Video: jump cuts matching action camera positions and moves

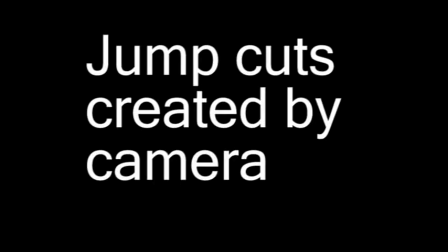0s
If you only change the camera position in one way from one shot to the next, you can create a jump cut.
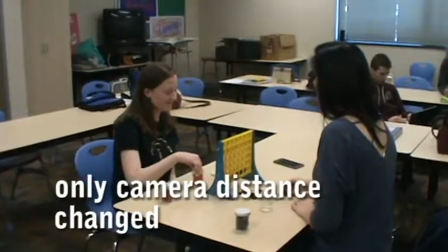8s
Here in this first example, we only change the distance. Notice how the camera appears to snap into the closer shot.
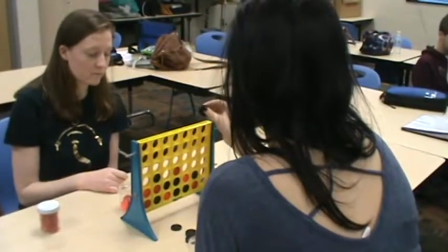16s
This next example, only the angle changes. Again, the camera snaps to the other side, making an awkward look.
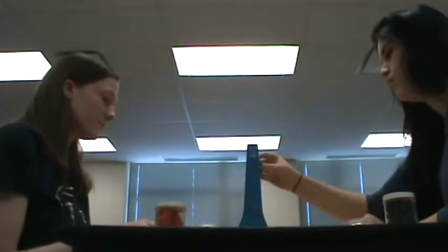24s
In the third example, we only change the height. We go from a low angle here to a high angle and the camera snaps, creating a jump cut.
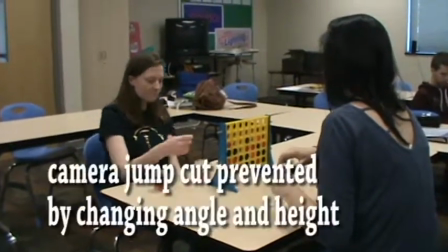33s
These can be prevented by changing two of the three parameters.
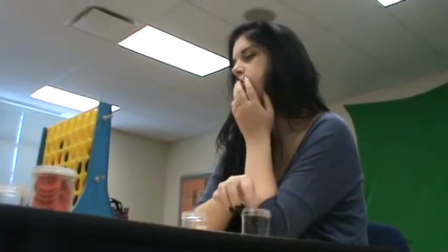37s
In this example, we change the angle and the height, which creates a more pleasing look.
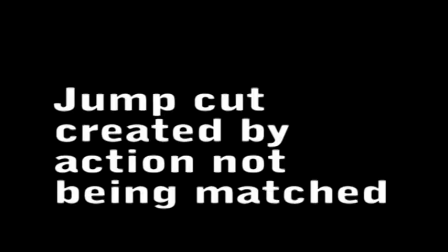44s
A jump cut can also be created by the action or movement on the screen not being matched from one shot to the next,
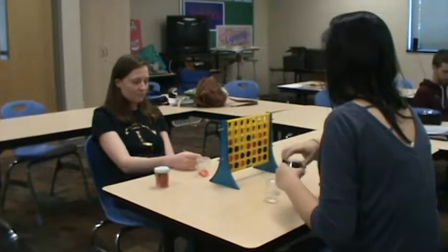52s
losing continuity in the shot. Here we see Allison unscrewing the lid with the pieces in it,
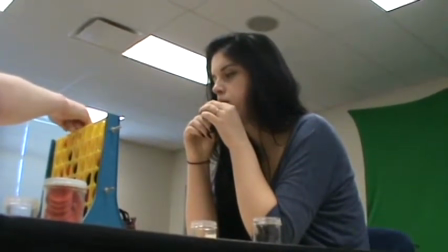59s
and in the next shot her hand is in a different position, creating an awkward jump cut.
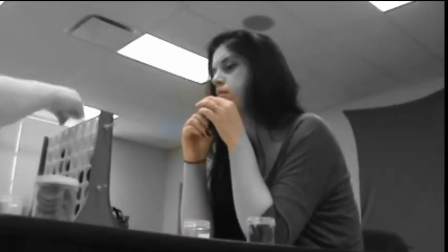65s
That can be dealt with in a number of ways. One way is we can match the action with an insert.
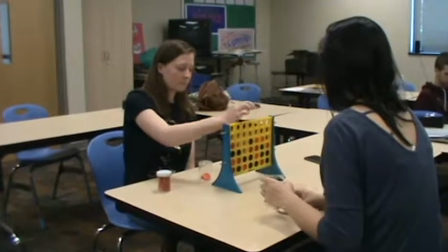71s
We see a shot of Allison, we go to an insert of the Connect 4 board,
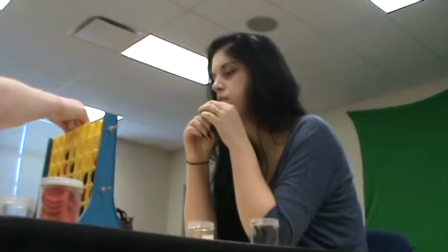76s
and then on the next shot we go back to Allison, and the viewer knows she's been moving while we were away,
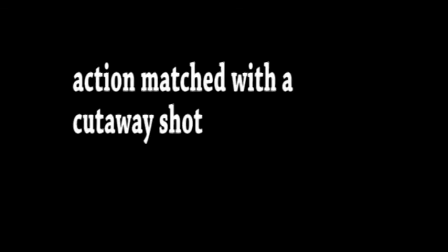83s
so it's fine that her hand is not in the same position anymore. We can also deal with this using a cutaway shot.
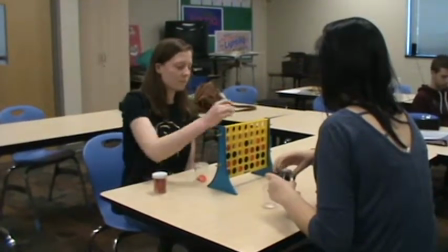90s
Here we show the two players, cut away to something outside of the main action,
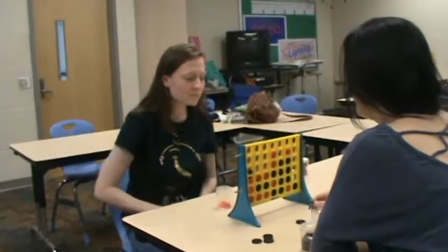97s
and then we can go back to our players in a new position and the action is matched,
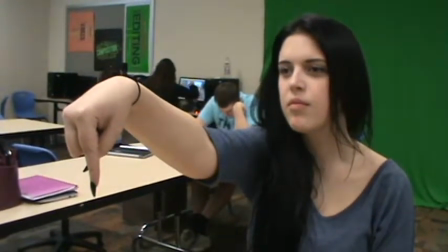103s
because again the viewer assumes the actors were moving while the camera was away.
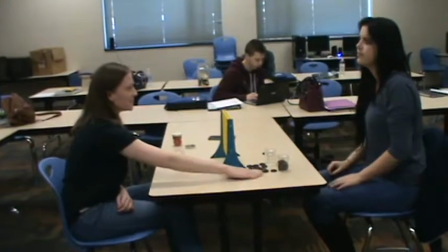108s
Here's another example of the action not being matched. Aaron flicks a piece onto the floor, Allison gets up,
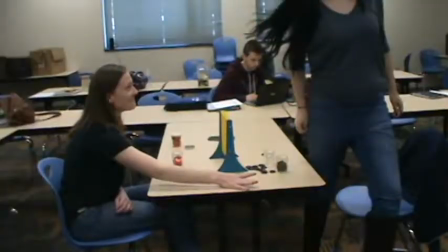116s
and there's an awkward jump between here and here because she's not in the same position.
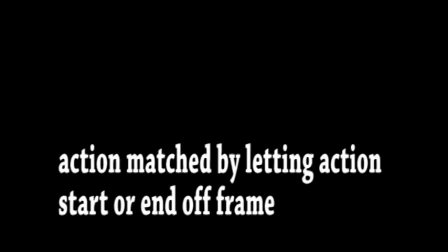122s
We can hide that by simply letting her walk off the frame when she gets up,
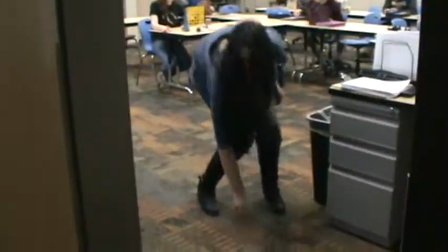128s
and then on the second shot we have continuity. Here's an example of an action match cut.
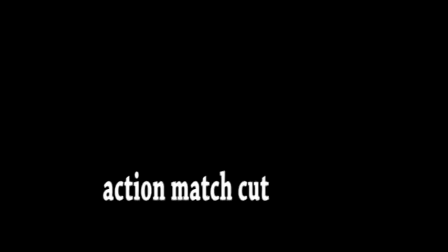135s
Kind of a nice technique to match action.
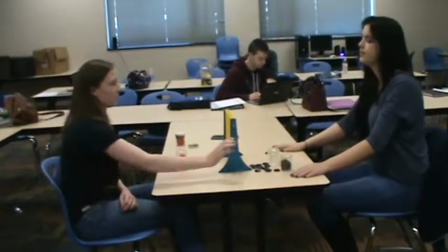139s
When Aaron flicks the piece off the table, we go to a shot finishing the action of the piece hitting the floor,
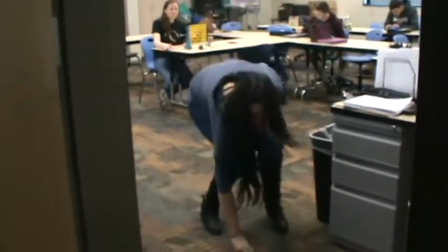147s
and then we can come back to Allison getting up and retrieving the piece.
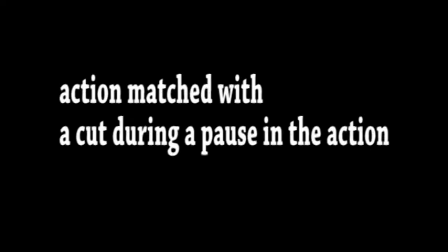154s
You can also match action if there's a pause. Here Allison pauses with the piece, cut to the new angle.
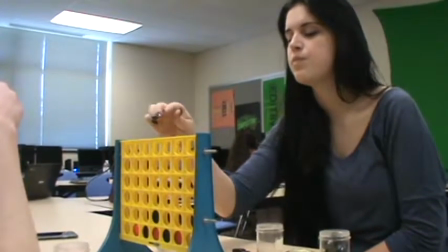161s
During the pause, action is matched. Now sometimes you want jump cuts.
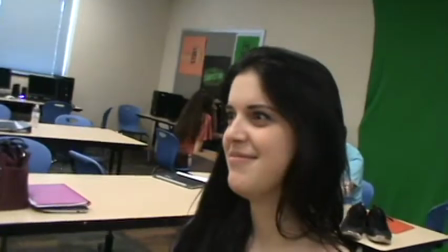167s
It creates a unique look, and here's just a segment with intentional jump cuts which shows the
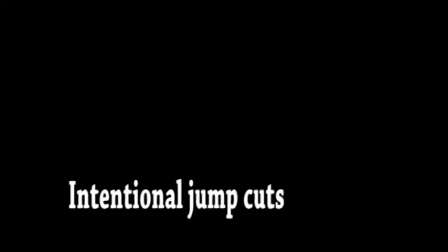174s
passage of time and that Aaron is very bored because Allison's taking so long for her next turn.
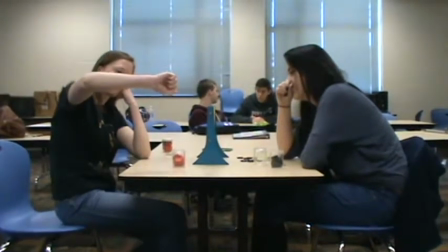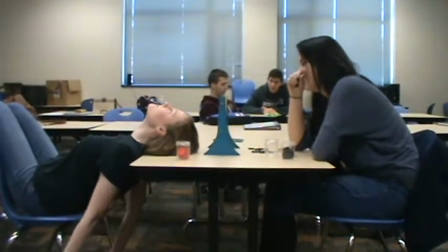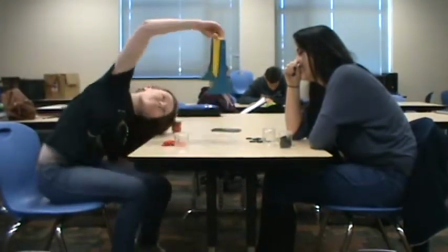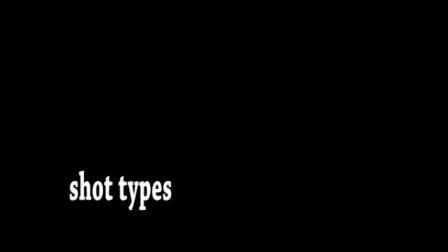197s
Next, let's take a look at some examples of some shot types. Here's an over-the-shoulder shot.
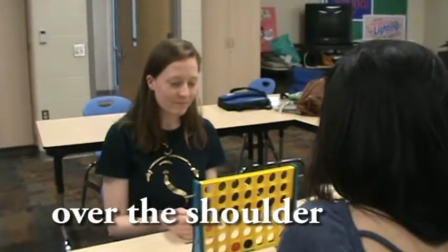202s
Take notice here that Aaron is on the left side of the screen.
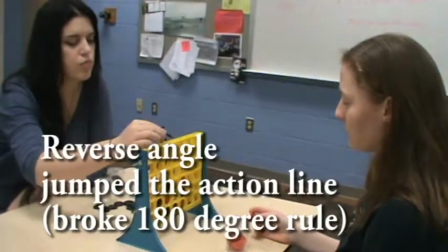206s
In this reverse angle shot, we jump the action line to the other side of the board and notice that Aaron is now on the right.
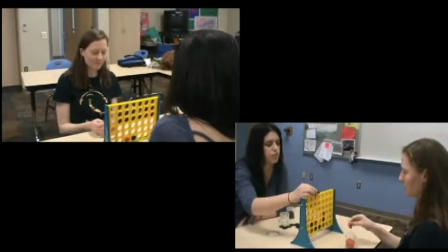213s
This can cause continuity problems with screen direction,
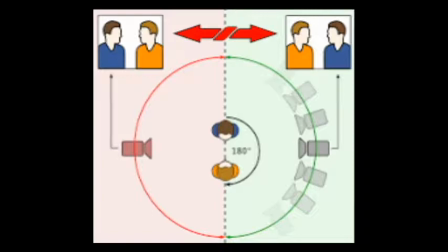217s
so generally you want to avoid jumping the action line, also known as the 180-degree rule.
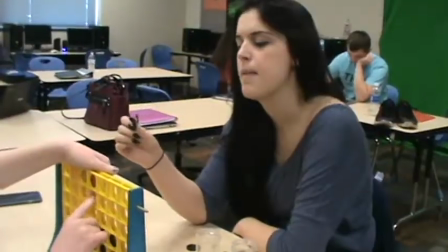224s
Here we have a POV shot, point of view from Aaron. This is a glance object shot.
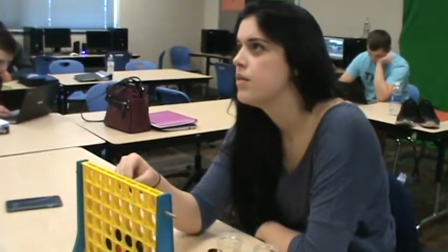232s
You notice Allison is looking at something. We show what she's looking at.
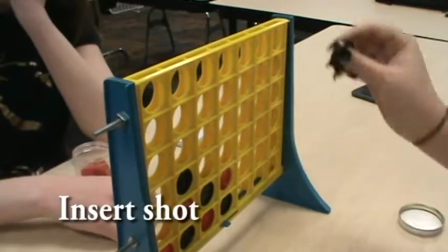237s
An insert detail shot, or we can cut away to the audience.
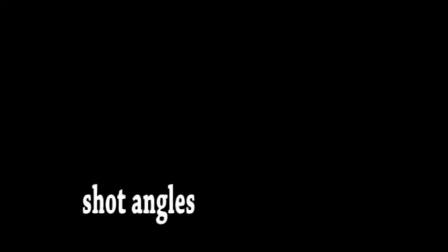244s
Let's take a look at some shot angles.